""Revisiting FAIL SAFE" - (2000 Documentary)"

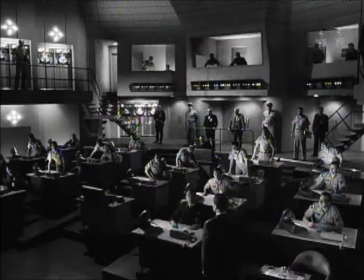490s
The production designer was a very good guy by the name of Albert Brenner. The main room was where all the money went.
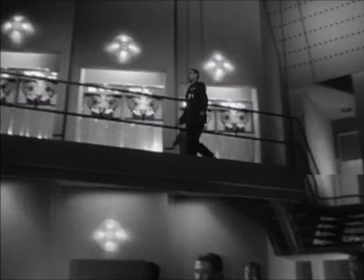497s
The mainframe computers were enormous. Al got these boxes and the discs on them.
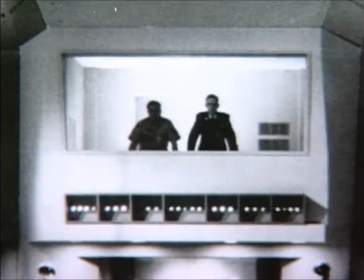503s
They could go like this and like that. That's all they could turn. We could not get a picture of SAC.
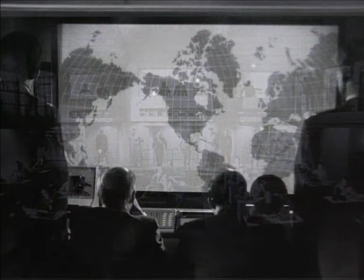509s
We could not get a picture of the interior of SAC, where those screens were. Of course, we tried immediately. I needed footage of bombers.
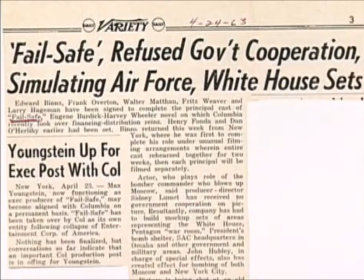520s
And this is footage that's available from rental houses. We couldn't get anything from the government. Then we went to the rental houses, which have the stuff. And by that time, we couldn't get anything from the rental houses, not a foot.
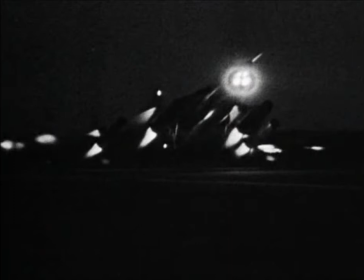536s
The plane that you see in that movie was one shot that we bootlegged.
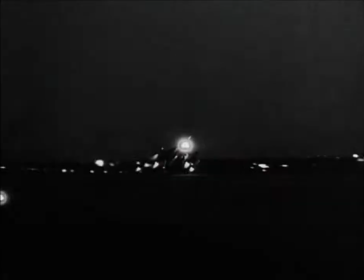542s
The five planes that you see taking off are all the same plane. Not just that the government would not give us cooperation, they've done that before with other pictures and have done it since,
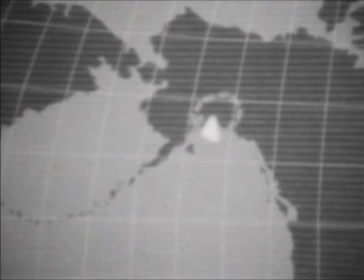554s
but that they cut off the rental houses is extraordinary. That, in turn,
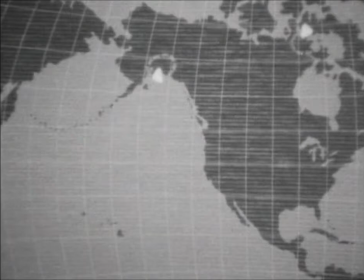560s
led us to this very simple, almost simplistic way of portraying the invasion of Russian airspace.
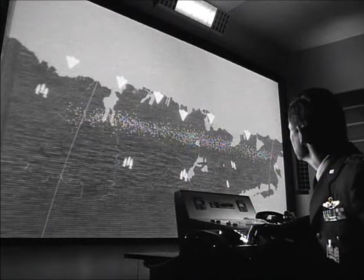568s
That footage was done for us by two great animators, John and Faith Hubley, hand-animated. We were doing that because it was the simplest and least expensive way to draw it and make a little white cloud every time one of them got hit. Suddenly, this lawsuit arrived.
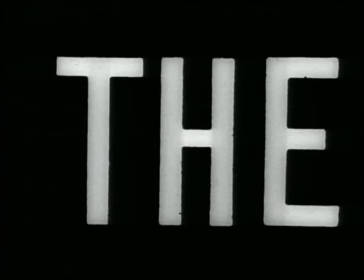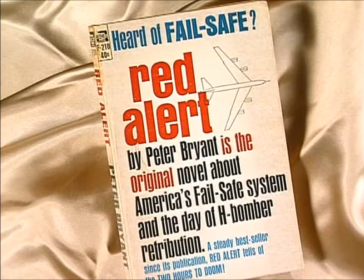593s
Stanley Kubrick, he was working on Dr. Strangelove, which had been taken from a book called Red Alert.
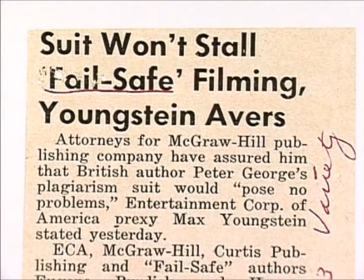598s
And the authors of Red Alert, Stanley and Columbia Pictures, sued the authors of Failsafe, who were two professors,
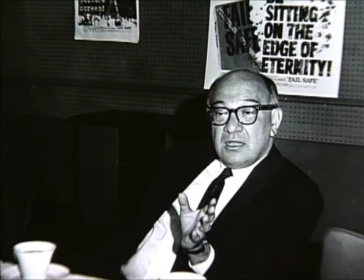607s
on a plagiarism basis. I remember Max at some kind of a press conference saying, you can't tell me that two professors would be guilty of plagiarism. They treated it satirically, we treated it straight.
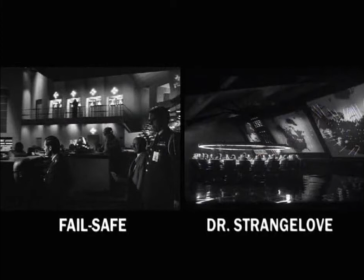619s
The two movies, Strangelove and Failsafe, have everything in common in terms of storyline and nothing in common in terms of character,
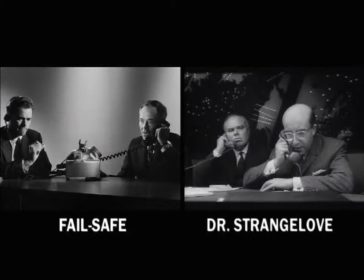628s
intent, or style.
This is the President of the United States. Do you hear me clearly?
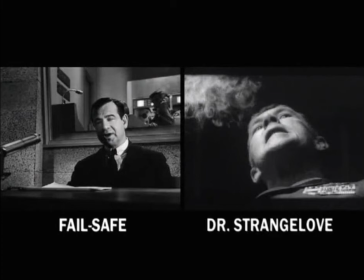633s Hello, Dimitri. Listen, I can't hear too well. Do you suppose you could turn the music down just a little?
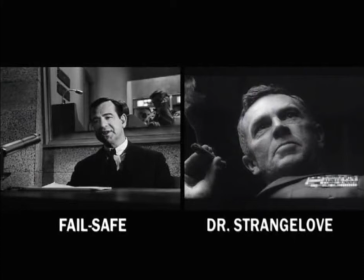640s The Russian aim is to dominate the world. I can no longer sit back and allow communist infiltration.
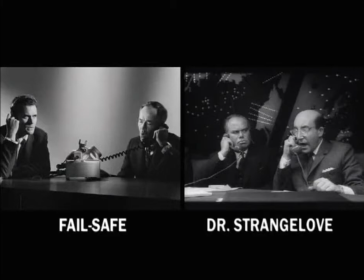647s All I can tell you is that it's an accident. It's not an attempt to provoke war. It's not part of a general attack. Don't say that you're more sorry than I am, because I'm capable of being just as sorry as you are.
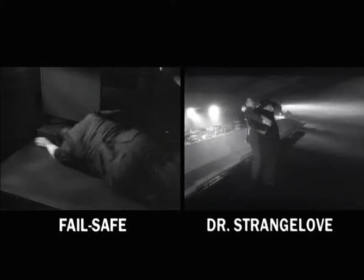658s So we're both sorry, all right? Gentlemen, I am taking over command of this post. You can't fight in here. This is the war room.
This one's harder to do.
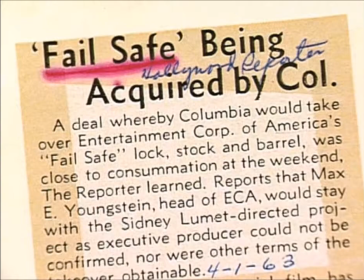668s
It's harder to do it straight. Columbia Pictures bought failsafe in order to keep it off distribution. It wouldn't have hurt strange enough to have a straight picture come out and then a satire. but having a satire come out first and then a straight picture hurt us.
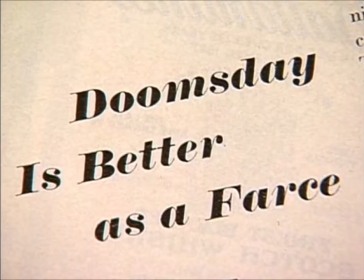683s
We open to no audience whatsoever. You have to look silly after the comedy version has come out. Just when you think any other movie would now fix this, it does just the opposite.
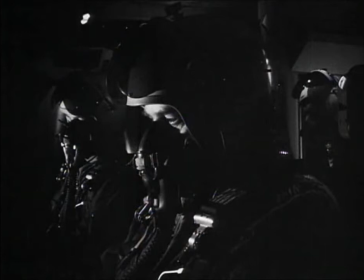694s
I'm up in the air in a bomber.
I will fly the plane and release bombs.
Deciding to release that bomb right onto the heads of his wife and kids. There are ten close-ups of the most ordinary street activity going on in New York.
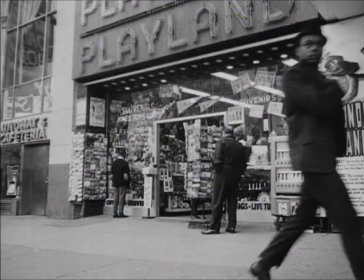710s
What was important to see was that the ten little pieces of life that we had up there ended at that moment. It destroys it, and you can't believe they did it. I don't have to tell you that the disclaimer at the end was put on by Columbia Pictures.
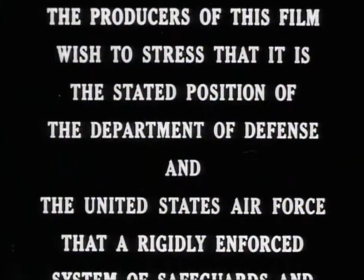727s
I remember saying to Leo Jaffe, who ran Columbia, why didn't you put it on Stanley's picture, too?
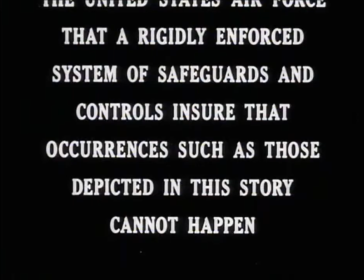733s
Of course, the studio would have put on an epilogue to assure the audience that this could never happen. They'll always play it safe.